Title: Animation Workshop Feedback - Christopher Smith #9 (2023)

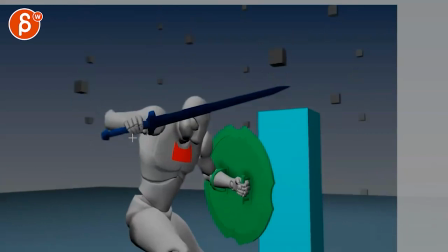4:06 it must be cool to have a well obviously once you spline it out that i wouldn't stop too sharply maybe go a bit lower so you really feel that kind of heaviness
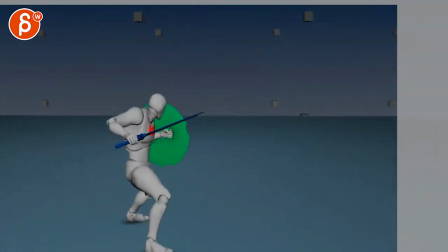4:17 and i love that swing at the end yeah i mean again for me it's it's more kind of the staging i
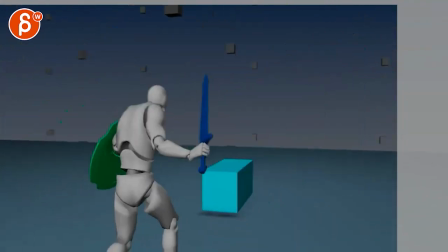4:23 love the actions i love that extra flair which is great you can even do something where he goes
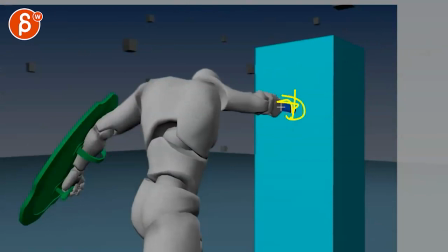4:29 now you twist so it almost looks like he's gonna twist the knife inside the guy before he does this
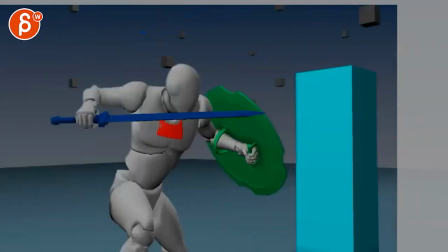4:37 like all these little flourishes and like doing extra mean things to the character now Now,
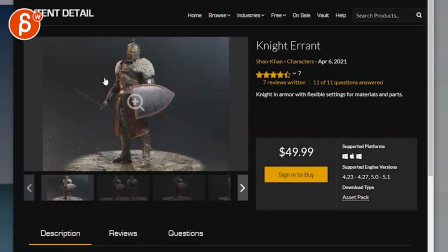4:43 what I would do, though, was you sent me this, too, is put this as soon as you can, the animation, onto that character. I'm just concerned if I grab my tool here. You know, still got, there's a lot of stuff here. I know this is soft, but then you got the helmet.
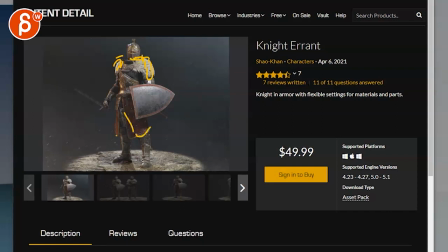5:02 And then it's just how this plays in terms of the look. Because if you're having this now, then that's going to change the silhouette as well in terms of the legs. So you might have to push certain things and so on. So I would just check,
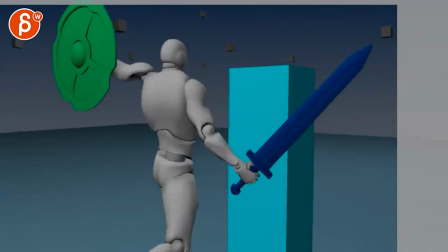5:17 go back and forth between, you know, your actual character and what you're doing in this.
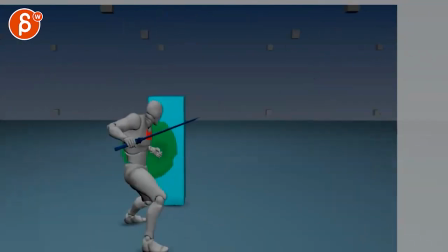5:22 To see just how it feels, what we see, how it works silhouette-wise. You might have to add some lighting. You're saying you're going to put this into Unreal here. Is that what you're saying here? Yes. Yeah, I rendered it in Unreal.
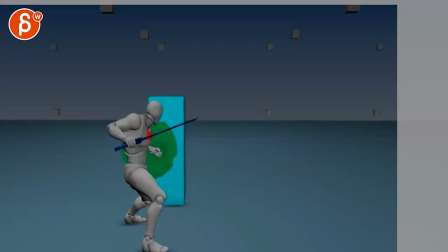5:36 So just kind of watch out in terms of your look and the lights and everything so that you don't have crazy intersections and stuff like that or, you know, silhouette problems.
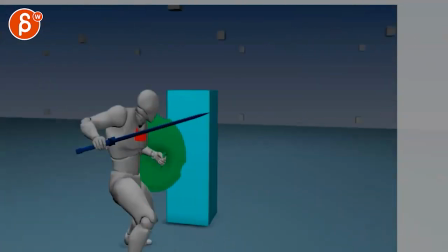5:43 And that is that. Yeah, other than that, I'm really not concerned about the animation. This is all super cool.
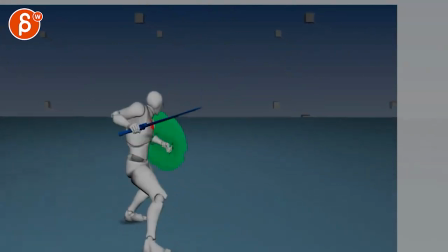5:49 There might be more stuff once we see the splines. But you do also have a lot of step keys here. So I'm not super concerned how this is going to look like at the end.
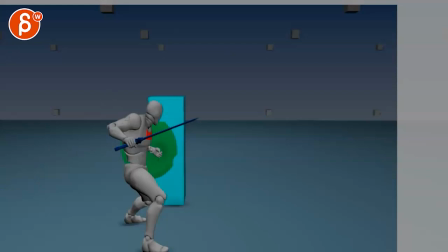5:56 But it's so much better than your first version. I love this. All right. There's an email. You can sign up. You can start whenever you want. You can submit whenever you want. You get 16 submissions. Either way, a like and subscribe would be awesome. All right. Thank you.